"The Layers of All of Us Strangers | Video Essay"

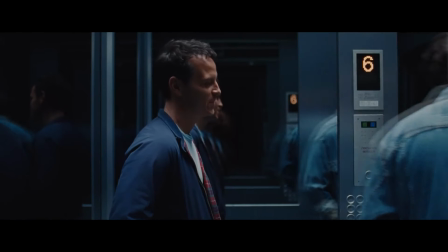0s
All of Us Strangers is a compelling demonstration of how filmmaking tools can be employed to unpack childhood trauma and process complex emotions.
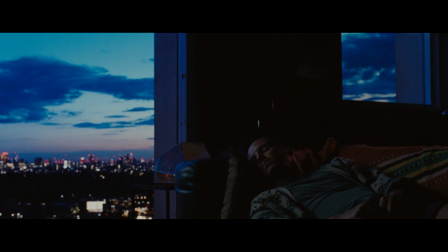8s
The narrative revolves around the screenwriter who lives alone in a near-empty tower block in London.
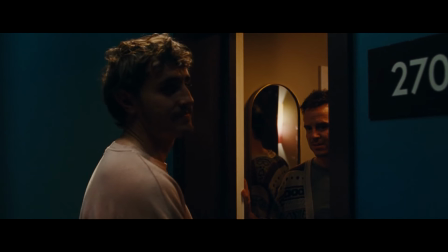13s
The story unfolds over one night, where he meets this mysterious neighbor who breaks his isolation and alters the rhythm of his daily existence,
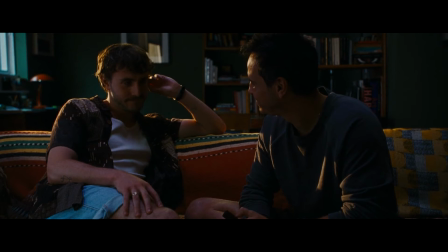21s
and somehow compels him to revisit memories of his long-dead parents. From the synopsis and the trailer, it's safe to assume that this movie is a queer romance.
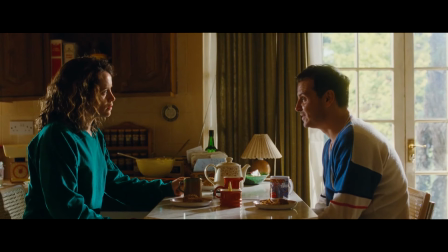30s
Upon watching, however, you're still very likely to find out it's much more than that, as it delves into psychological struggles that can be universal,
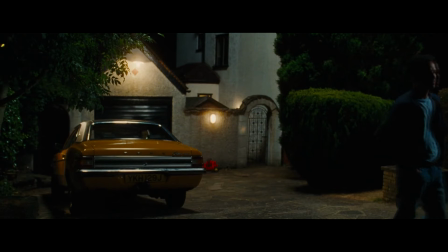38s
utilizing filmmaking techniques and fusing elements from different genres to get its messages across.
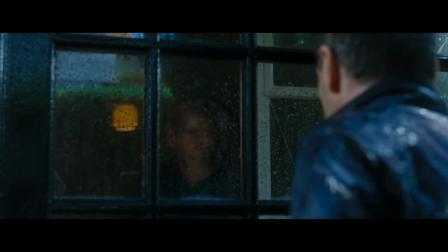43s
So here, we'll be having a close look into those specific elements that distinguish the film and help us connect with it in a meaningful way.
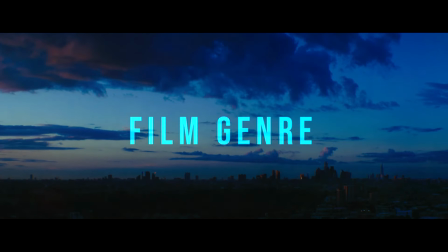54s
The movie starts off with an urban landscape shot of London, dissolved with another shot of the main character, Adam.
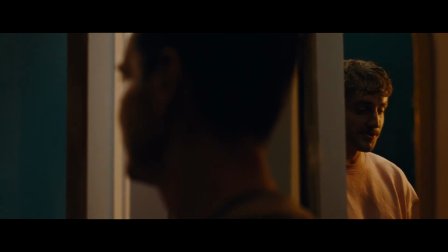60s
This establishes the central mechanism of the film and foreshadows its themes, since we already get the idea that there are two different worlds we'll be exploring.
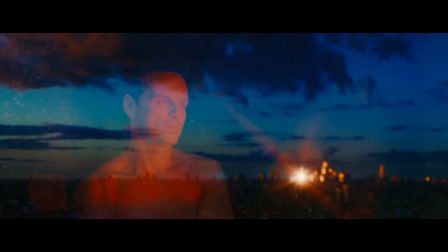69s
And we can see through the two dissolved images that they are contrasted through the use of opposite colors,
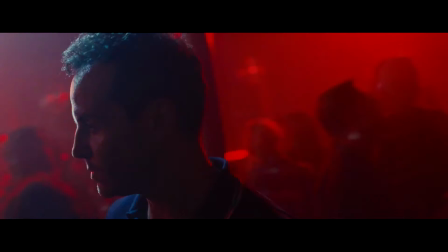74s
red versus blue or warm versus cold, a motive that will keep coming back throughout the movie.
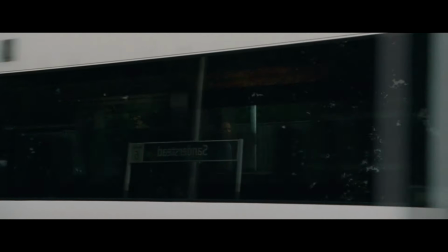80s
The two worlds in question are our reality versus this sort of metaphysical space that Adam keeps crossing to.
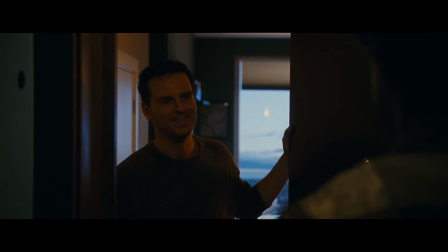86s
The fact that we have these two realities raises a question around the genre of the movie, which makes it even more interesting.
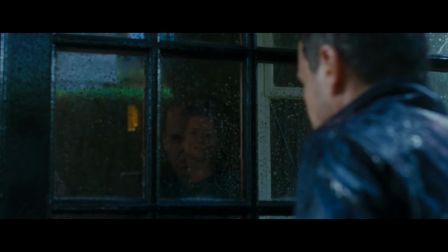92s
To start, there are three different possible readings of the film based on the visual and narrative cues that we want to focus on.
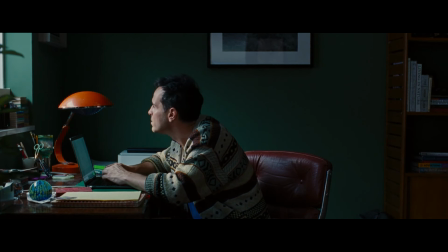98s
The second shot we get is of Adam sitting on his desk writing a script of a movie.
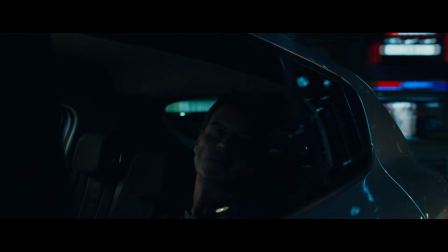103s
So a first possible interpretation of the film is it simply being a fictional narrative that he wrote down, probably to process his own childhood trauma.
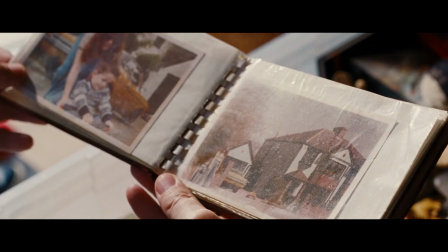111s
The first line he puts down is a description of the suburban house that he will later visit and where he will meet the ghosts of his parents.
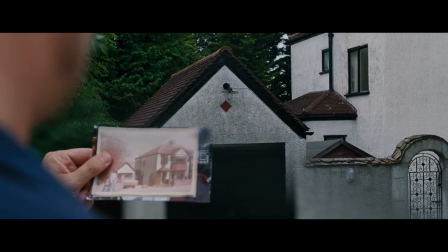119s
So that already gives some credibility to this interpretation. Credibility though doesn't mean it's the one and only correct interpretation.
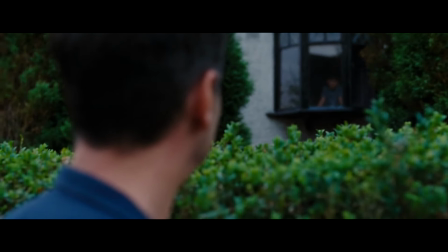127s
There are enough cues that leave the door open for a more literal reading of the film, that being as a ghost story.
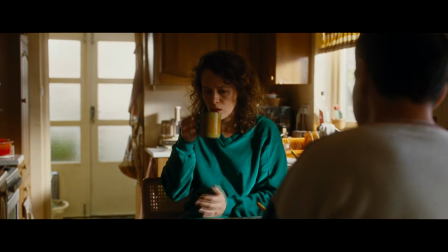133s
The main indicator for that, and perhaps the most obvious one is Adam's parents' refusal to eat or drink anything,
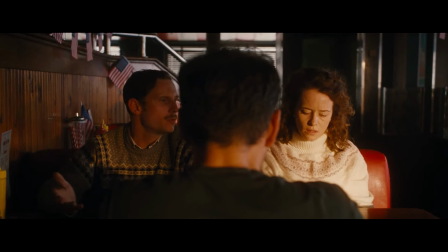140s
which is usually used by writers to hint to the fact that a character is actually a ghost.
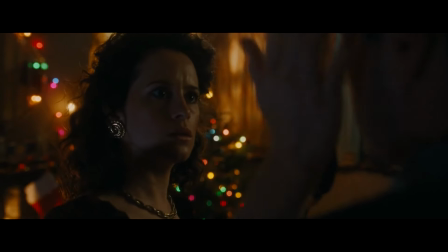145s
Another indicator is other characters pointing to the fact that Adam is warm or hot,
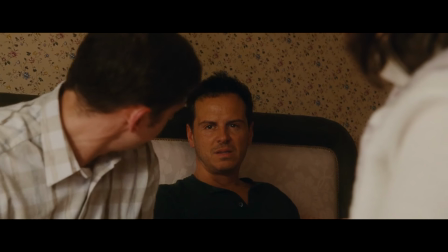150s
and that suggests that he is alive, unlike the ghosts of the dead who are usually cold.
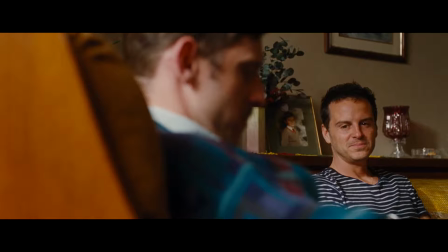155s
But again, this is not the one and only definitive reading of the film, since other characteristics usually associated with ghosts are not present.
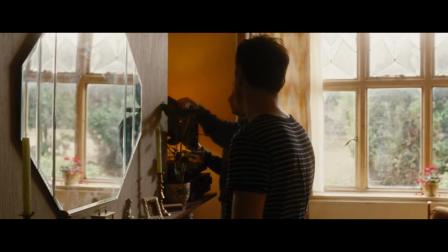162s
An example of that is all the dead characters or ghosts having reflections in mirrors.
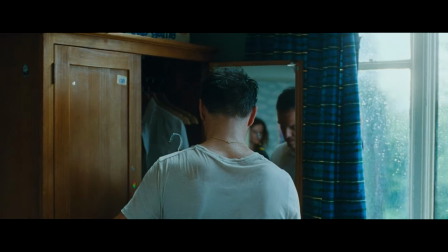167s
And not only do they casually have those reflections,
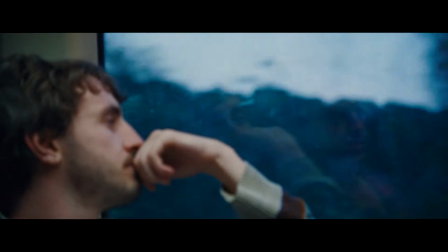170s
but the movie feels like it deliberately tries to bring our attention to the fact that they do have reflections by using mirrors as a motive.
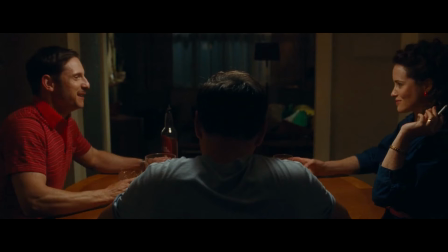178s
And even when it comes to the drinking motive, it also feels like the filmmakers are playing with us,
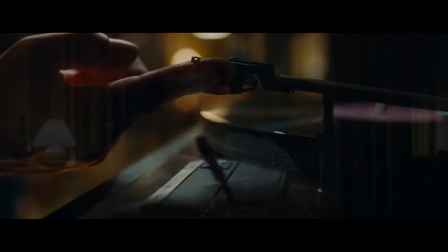183s
since we do have a very strong suggestion that the ghost of the father drinks from a cup.
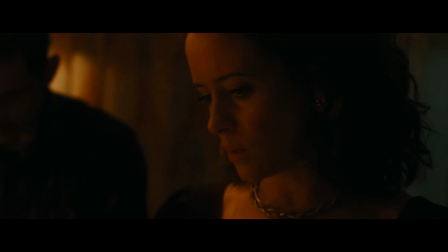188s
But at the same time, we can't really tell if he actually consumed the drink or not because the camera moves away from him just as he's about to do that.
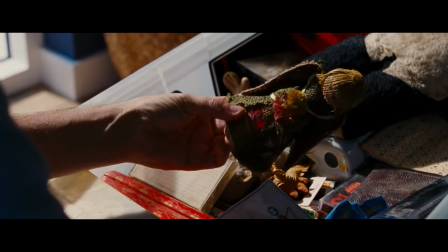196s
I would argue this is a way to insist upon the movie's openness to various interpretations where all these characters are either actual ghosts
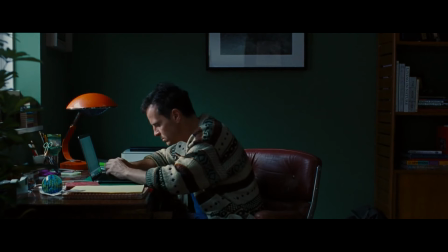204s
Adam literally meets or just figments of his imagination that he knows he made up through writing the script and it doesn't even stop at these two readings.
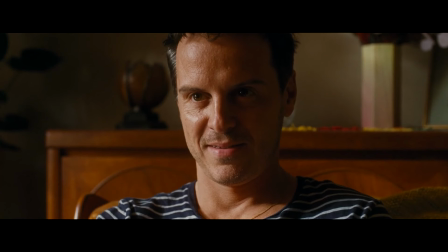212s
A third possible interpretation is somewhere in the middle.
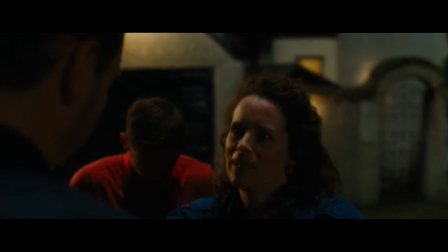215s
This movie can be realistic in the sense that the ghosts don't actually exist, but Adam still sees them without knowing that they don't exist.
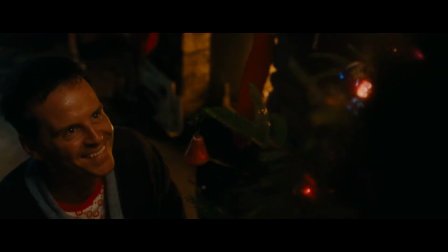223s
It could all be some sort of hallucination he gets consumed by as a symptom of severe mental illness.
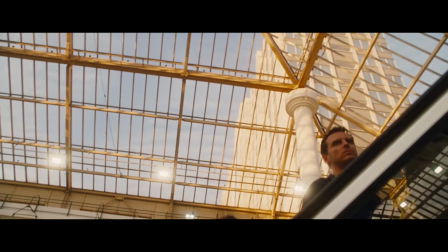229s
One clue we have to support this theory is a scene near the end of the restaurant that Adam goes to with his ghostly parents.
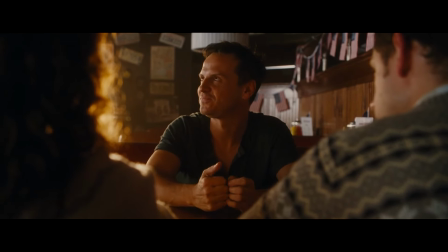236s
When he orders a family meal, the waitress explicitly shows her surprise when she says that it's a lot of food.
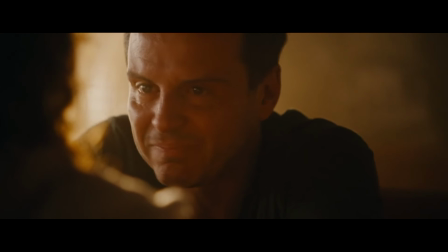243s
This suggests that Adam goes on all of these trips in reality where other people,
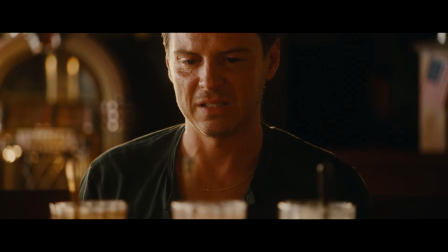247s
like the waitress, can actually perceive him, but not see the ghosts he's interacting with.
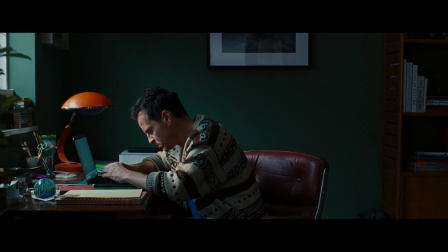252s
So what do all of these possible readings say about the genre of the movie?
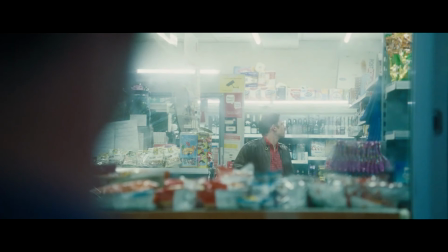256s
I believe that the closest thing in that regard is the fantastic, which is a term introduced by literary theorist Toradov,
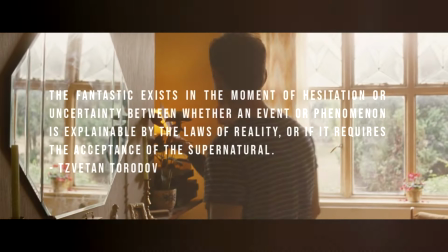263s
which describes stories that are characterized by hesitation or ambiguity between two readings, the supernatural and the natural,
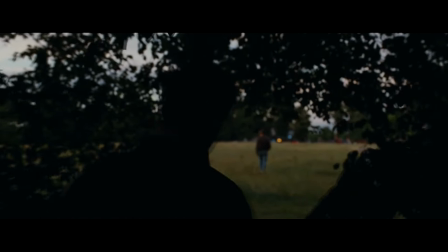270s
with plausible suggestions and evidence for both interpretations simultaneously, which is exactly what we have in this movie.
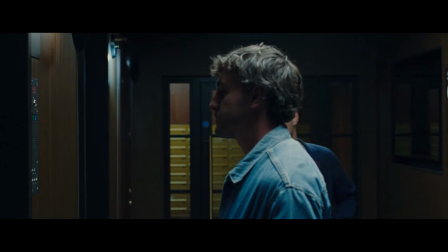277s
It's also important to note though that All of Us Strangers marks a departure from its source material when it comes to genre.
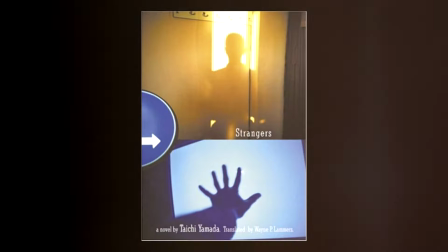284s
The movie is a loose adaptation of the 1987 novel Strangers by Japanese writer Taichi Yamada,
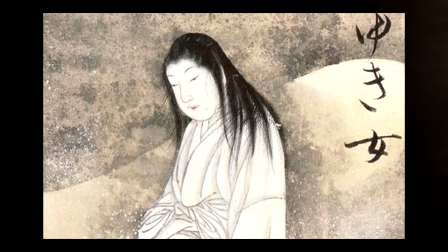289s
which was an example of a traditional Japanese ghost story and so directly belonged to the horror genre.
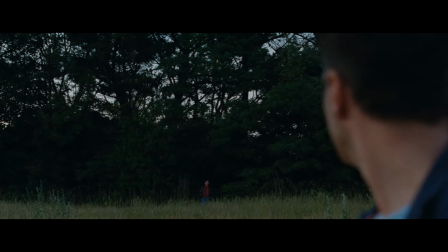295s
All of Us Strangers moves away from that by blurring the lines between the real and the supernatural, turning it into a fantastic narrative,
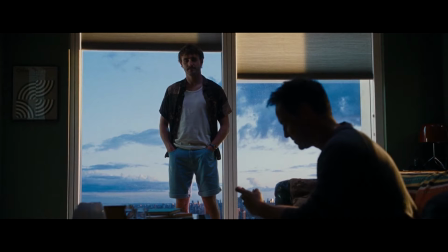303s
but also by foreground in the element of romance while making a major change to the sexuality of the main character who was heterosexual in the novel.
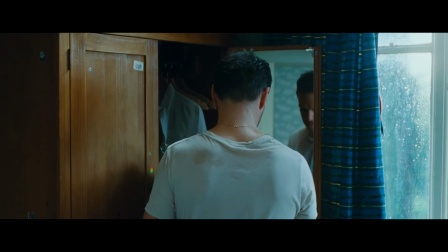311s
But then again, as we see, the movie doesn't go that far away from the source material since we do have the possible reading of it as a ghost story,
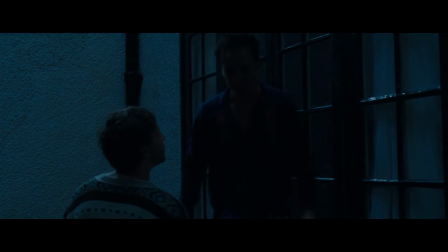320s
but also have several horror elements that mark it, like the scene where Adam takes Harry to his childhood home, which looks like a typical horror movie scene.
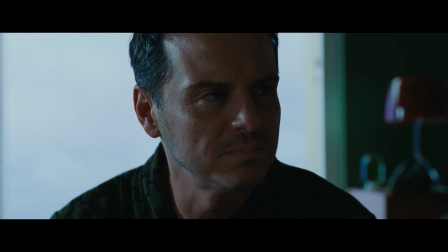328s
There's also the graphic description of the eyeballs, the scene where Adam is followed by the ghost of his father, and overall,
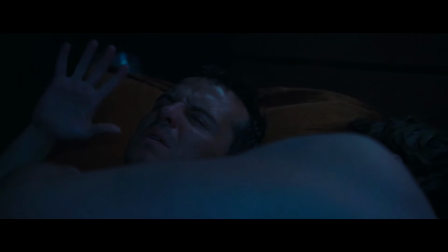334s
there is constant subtle incorporation of horror elements all over the movie that pay tribute to the novel.
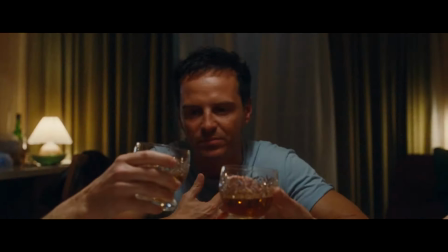341s
There's also the nod to the most well-known writer in the genre, Stephen King,
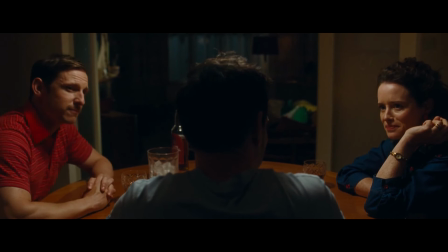345s
in the scene where the mother brings up some of his titles, which are the director's favorite works.
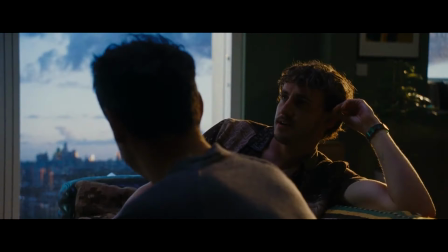350s
So in the end, do we can agree that the movie is a mixture of romance, horror, and the fantastic?
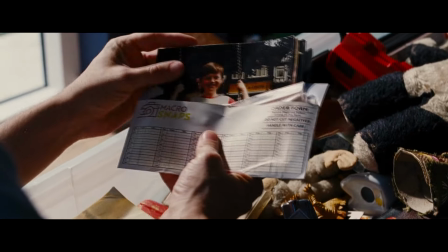357s
But a question that remains is why? Why choosing to tell the story this way?
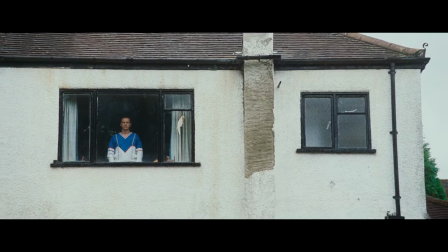362s
And to answer that, we just need to look at the thematic makeup of the film.
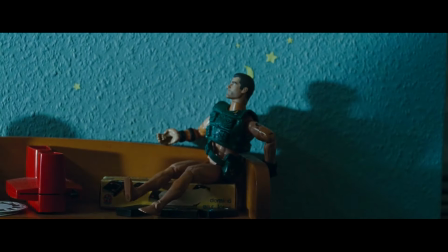366s
At its core, All of a Strangers is a movie about processing childhood trauma, and one way to process that trauma is to revisit the memories that keep it alive.
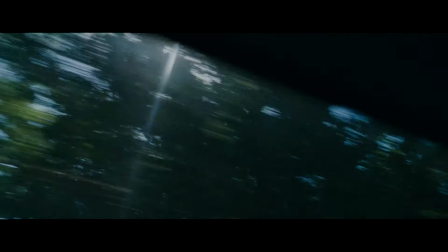374s
One efficient way to convey that through a movie is to structure it around the idea of going between two worlds in a literal sense.
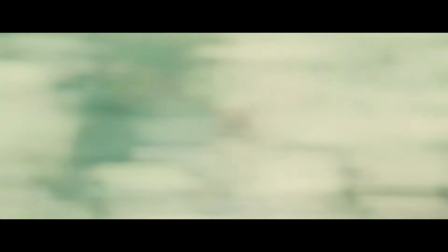381s
Blurring the line between the two worlds is a powerful move since it speaks to the vividness and solidity of that experience. Revisiting past traumas might be only psychological, yes, but the reaction it evokes in us can feel very real, so it makes sense to express it in a literal way.
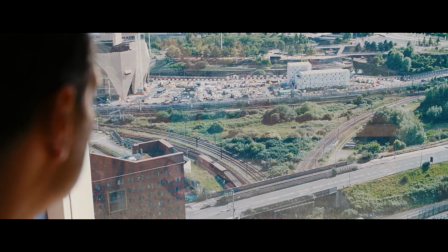397s
That path between the present reality and past trauma is literalized in the film through the use of the motive of trains.
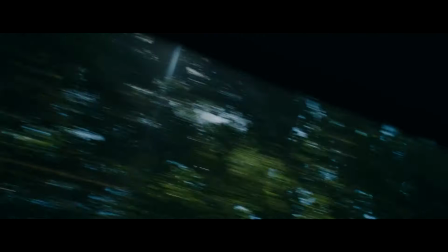404s
Every time the main character hops on a train, we know that we're about to cross to this other metaphysical dimension.
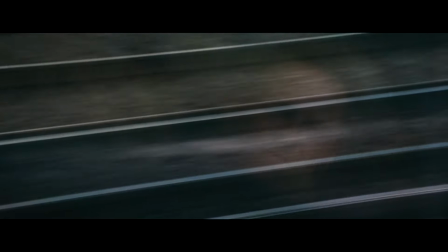410s
The emphasis on trains in the movie in general is an interesting one. It might be a stretch, but we can think of it as a means of transportation that contrasts cars,
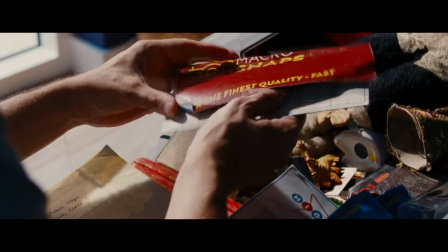419s
and cars for Adam are associated with his parents' death, so they seem to be a symbol of his trauma.
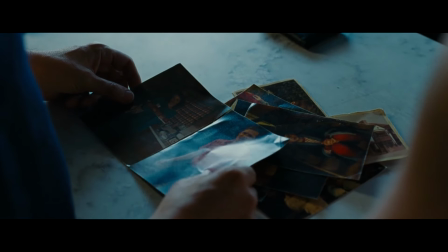424s
This motive of the car reappears in pictures of his childhood and the conversation with his parents about the red-pedal car.
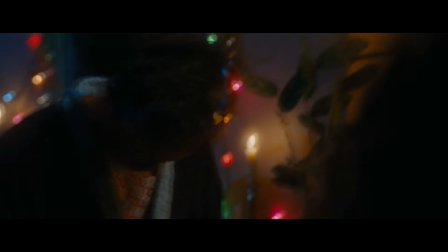431s
Adam seems to have buried the love he once had for cars as a child because of the accident,
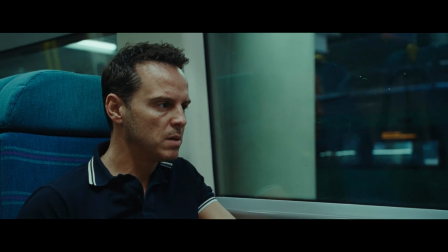436s
and that might explain his exclusive use of public transportation like trains in the movie.
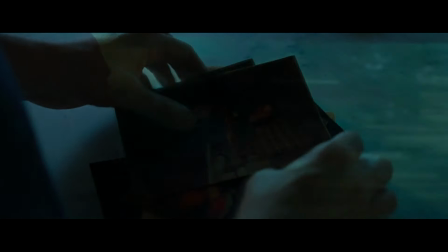441s
The crossing from reality to fantasy is also demonstrated in editing through dissolved transitions or motion blurs.
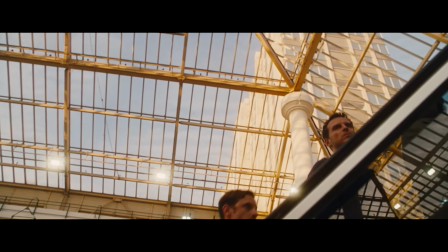448s
The fantastic world we move to is characterized by this ethereal atmosphere.
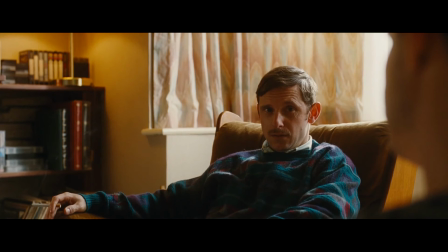452s
White lightning is utilized in the scenes with the parents to stress their ghostly nature and give us the sense that they are on the verge of leaving at any moment.
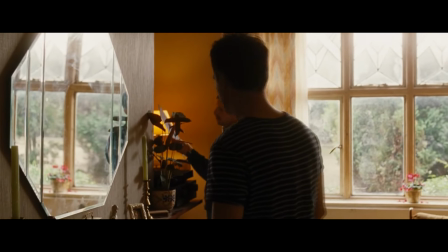461s
Another subtle motive that marks the movie visually is mirrors.
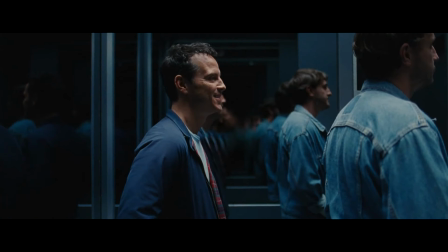464s
We have many scenes where characters' reflections in mirrors are very pronounced, like the scenes in the elevators. There might be a more significant reason for the use,
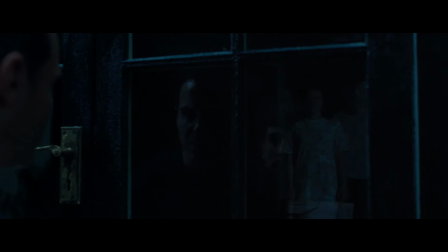473s
but a simple guess would be that mirrors symbolize the duality at the core of the film between two different realities.
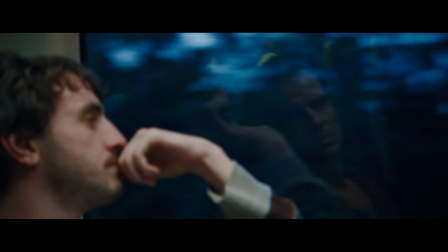480s
Another aspect they can possibly point to is film's reflexivity. After all, our main character is a screenwriter.